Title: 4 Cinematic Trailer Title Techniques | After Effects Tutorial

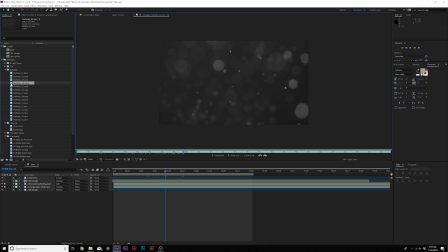(7:46)
This is a free pack of particles and simply this will help us enhance our scene and add more movement to it and And we'll go ahead and bring in Particles04,
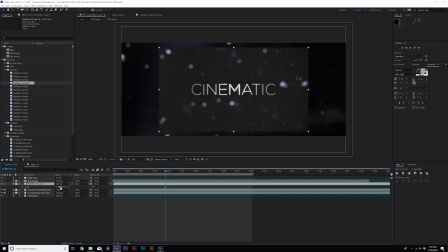(7:55)
bring it on top of underneath the title design, and we'll set this to a screen as well.
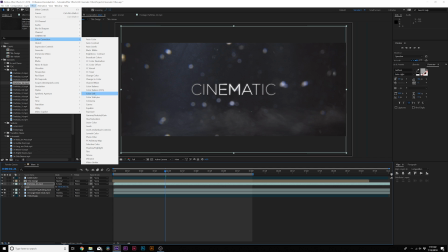(8:03)
And then we need to curve this down, so grab Color Correction Curves, and
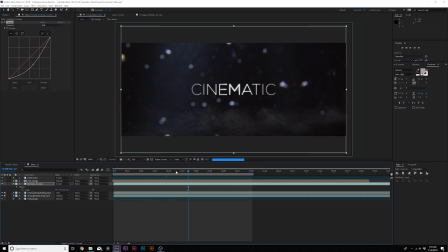(8:10)
this will add just a little bit more detail into this overall image. And we can also change the channel of it, so we can make it a little bit more blue if you want. so at this point we have particles are light and dust and all of our textures in here that make the scene really stand out but we
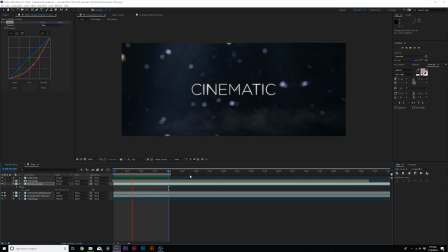(8:29)
still have to animate it and i want to add lens flares next to really get this you know going and then we can do the animation so so last up on our list is lens flares in my case on camera here is you know more like lens fogging but uh
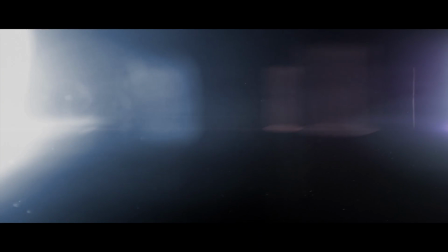(8:41)
of course lens flares is something that you see all the time especially when you see like say a movie trailer or if you go on video hive you see a lot of lens flares on there and there's a number of ways to create lens flares. There's really not a great way in After Effects using the built-in tools.
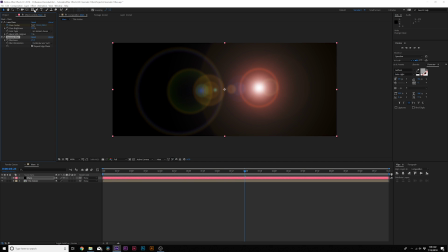(8:54)
You have the basic lens flare effect in After Effects. I don't suggest using it. However, there are some very cost-effective methods. Again, lens flare. So you can buy a lens flare pack, which are pre-made lens flares. I'll link a few in the video description. And also you can use Video Copilot's optical flares, which I absolutely love using. So it's really up to you. I'm not going to really go in depth on how to create a lens flare because there's multiple ways to do it. and if you have a lens flare pack or optical flares
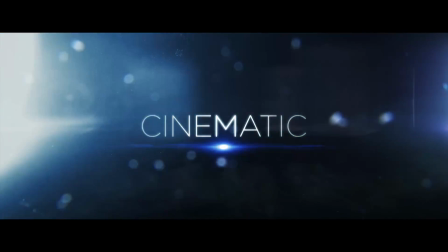(9:22)
you should know how to use that already but using lens flares strategically either to reveal something on or just the beginning impact of having like the glow of a flare reveal on your scene is very important or at least it creates a bigger impact and more emphasis on the title so think of it that way you use flares to create emphasis on the title all right so we have a couple of flares in
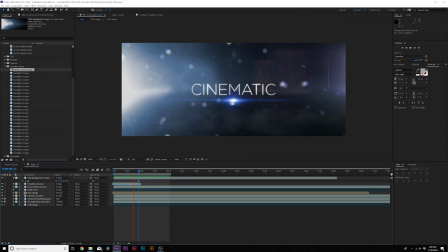(9:42)
here this flare in the middle is called an accent streak and it's very easy to create if you have optical flares or uh pretty much any lens flare
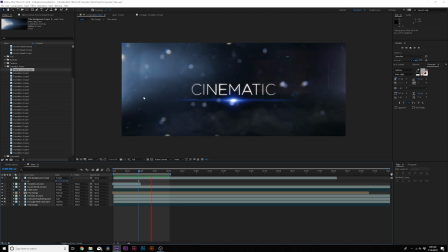(9:49)
pack should have something similar to this and this draws attention to the title and then we have our transition flare because it's pure white at the beginning and then it really gets into the scene so it's a good transition to bring you into the scene and it's really good so we need to go ahead and animate this you know scene in me and maybe even composite it a little bit more so let's go ahead and animate it
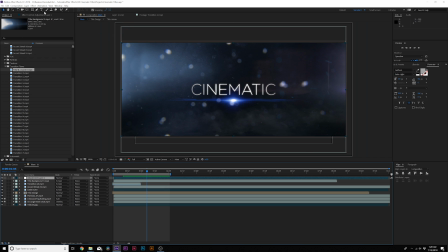(10:08)
right off the start so let's go to layer new adjustment layer and we'll go to effect distort and i'm going to grab optics compensation and we're going to check on reverse lens distortion and we're going to come here to maybe about 18 frames we'll add a keyframe for field of view move to
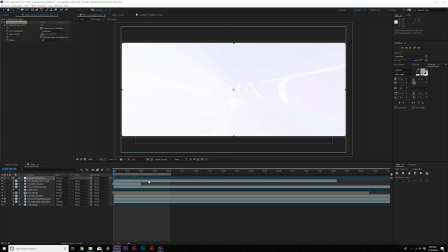(10:24)
the beginning well it really will really have to increase this to maybe 150 or so and
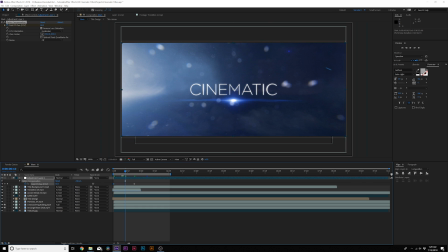(10:31)
this will draw us into the scene and we'll make the last keyframe an easy ease keyframe by hitting f9 on our keyboard